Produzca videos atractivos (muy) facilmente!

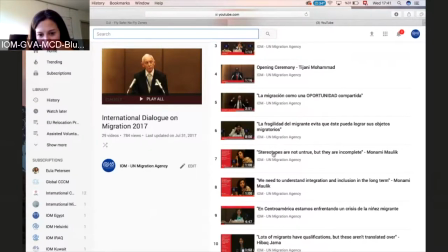(20:27)
Entonces es muy importante poder también,
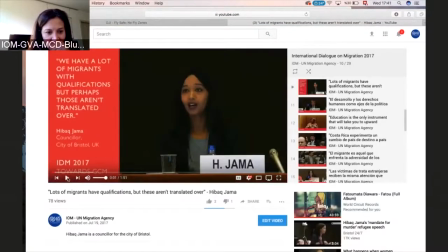(20:31)
estos videos no los hice exactamente yo, pero, ah, otra cosa, ven este video que un segundo,
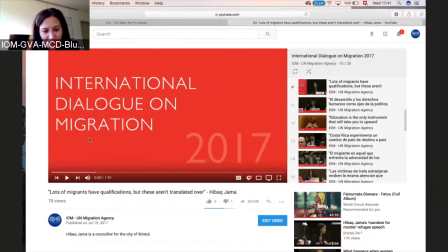(20:40)
te ve algo, es el nombre del evento,
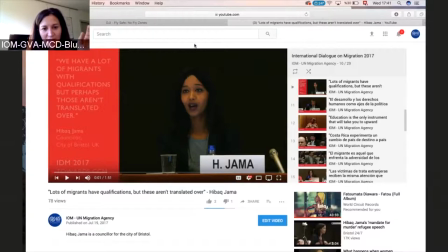(20:44)
y se desaparece súper rápido y se desaparece rápido y también mientras que se desaparece ya escuchamos el audio, es muy importante ser efectivo con el audio también, no pensar que porque una persona está hablando tenemos que mirarla y cuando no está hablando tenemos que ver algo diferente
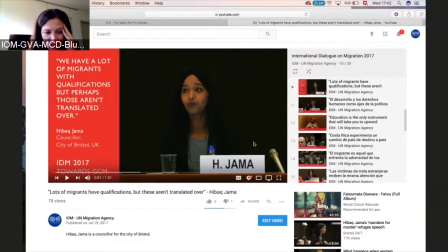(21:00)
y la solución que tenemos aquí en vez de poner subtítulos que no tenemos tiempo a veces porque son eventos muy rápidos es poner aquí una barra en la que tenemos bueno el tema
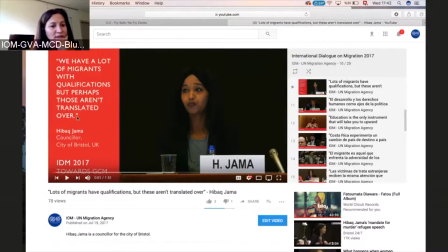(21:13)
el nombre de la persona ahí el título y una frase de lo que está de su punto más importante de lo que estaba de su intervención y con esto ya la gente sabe de qué estamos hablando de qué se trata, qué es lo que se está diciendo y si esto es suficientemente provocativo y universal
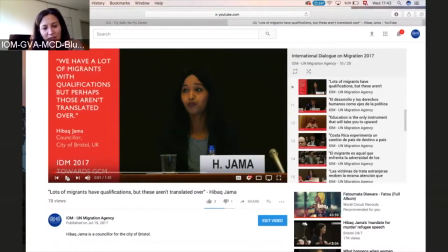(21:31)
la gente va a querer saber de qué es lo que está hablando la persona y va a hacer clic y va a escuchar pero esto es lo que empuja a la gente a hacer el clic y a entender de lo que se habla sin todo el esfuerzo de poner los subtítulos Hay muchos proyectos que yo noto que en la región se están ejecutando y es algo que yo comunico de manera permanente a mis colegas para que los identifiquen y empecemos a explorar. Y es claro lo que Luca, la muerte nos ha dicho,
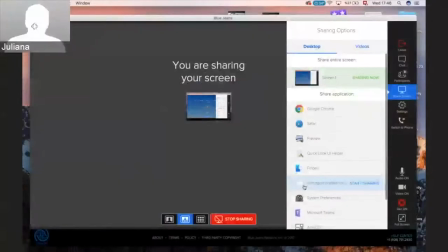(22:04)
que ahora la tendencia en social media es más audiovisual que otra cosa,
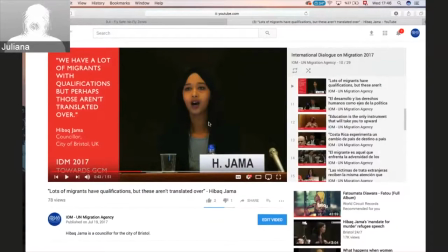(22:10)
y eso lo hemos confirmado nosotros últimamente con algunos videos que hemos publicado.
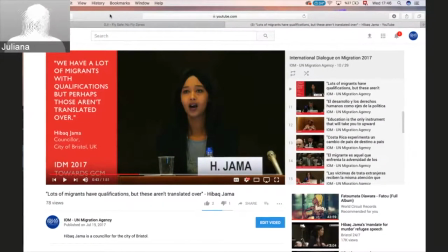(22:18)
Y el segundo punto es, tanta utilidad tienen estos templates que tú nos has ayudado a generar y que nosotros también podemos generar a nivel regional si nos los piden las misiones.
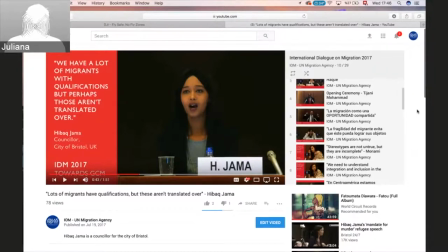(22:33)
Lo que tú nos acabas de mostrar del diálogo de migraciones, estas entradas y salidas rojas, le cambió totalmente el branding a lo que es normalmente muy aburrido, que es personas hablando, que es una conferencia que a nadie le importa.
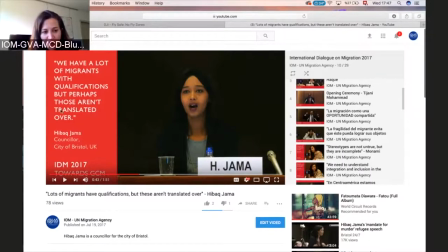(22:50)
Pero estos microvideos son cruciales si se hacen también con unos templates. Sea en Facebook o Twitter o donde sea. Miren este lado de la pantalla. Se ve como un esfuerzo enorme. En realidad se ve como muchos videos, pero en realidad todos son de un minuto.
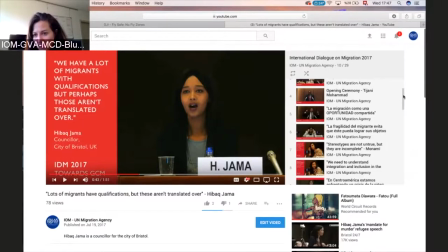(23:11)
Como hay unos que están así, otros que tienen de lado esta cosa. Aquí, bueno, es rojo. El rojo es el tema porque es el diálogo internacional para las migraciones y ellos, tu cosa es el rojo. Entonces, pero sea el color que sea,
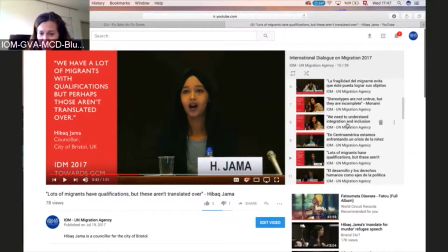(23:26)
si ustedes le muestran a la gente una cosa así, un playlist con tres, cuatro videos, cinco, que sean cinco, o imaginen la página de Facebook, lo que sea, pintada con estos colores y con el logo, así pequeño por todos lados.
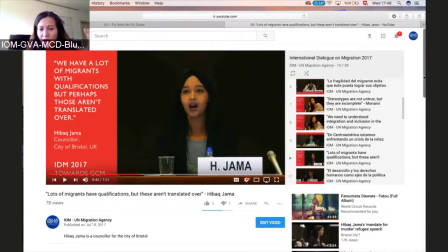(23:40)
Se parece mucho esfuerzo, se ve coherente, se ve como a la gente cuando entra a la página y dice, ok, hubo aquí un evento grande. Se nota el branding, ¿no? Y pinta, en verdad, pinta toda la página. Esto se ve muy trabajado. Se ve muy trabajado y es muy para presentarlo, se ve muy bien.
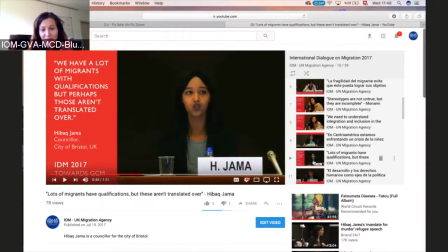(24:00)
En realidad, en verdad, es mucho menos trabajo porque es más fácil coger un minuto o unas frases, unos segundos de alguien que habló en el evento y poner esta cosa que ustedes ven aquí es
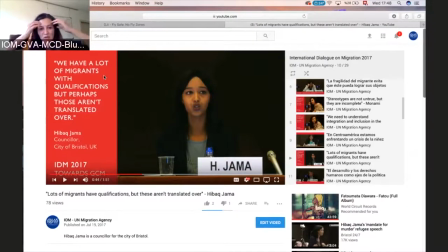(24:14)
muy poco trabajo comparado a coger y pensar cómo lo muestro y cómo lo hago y son más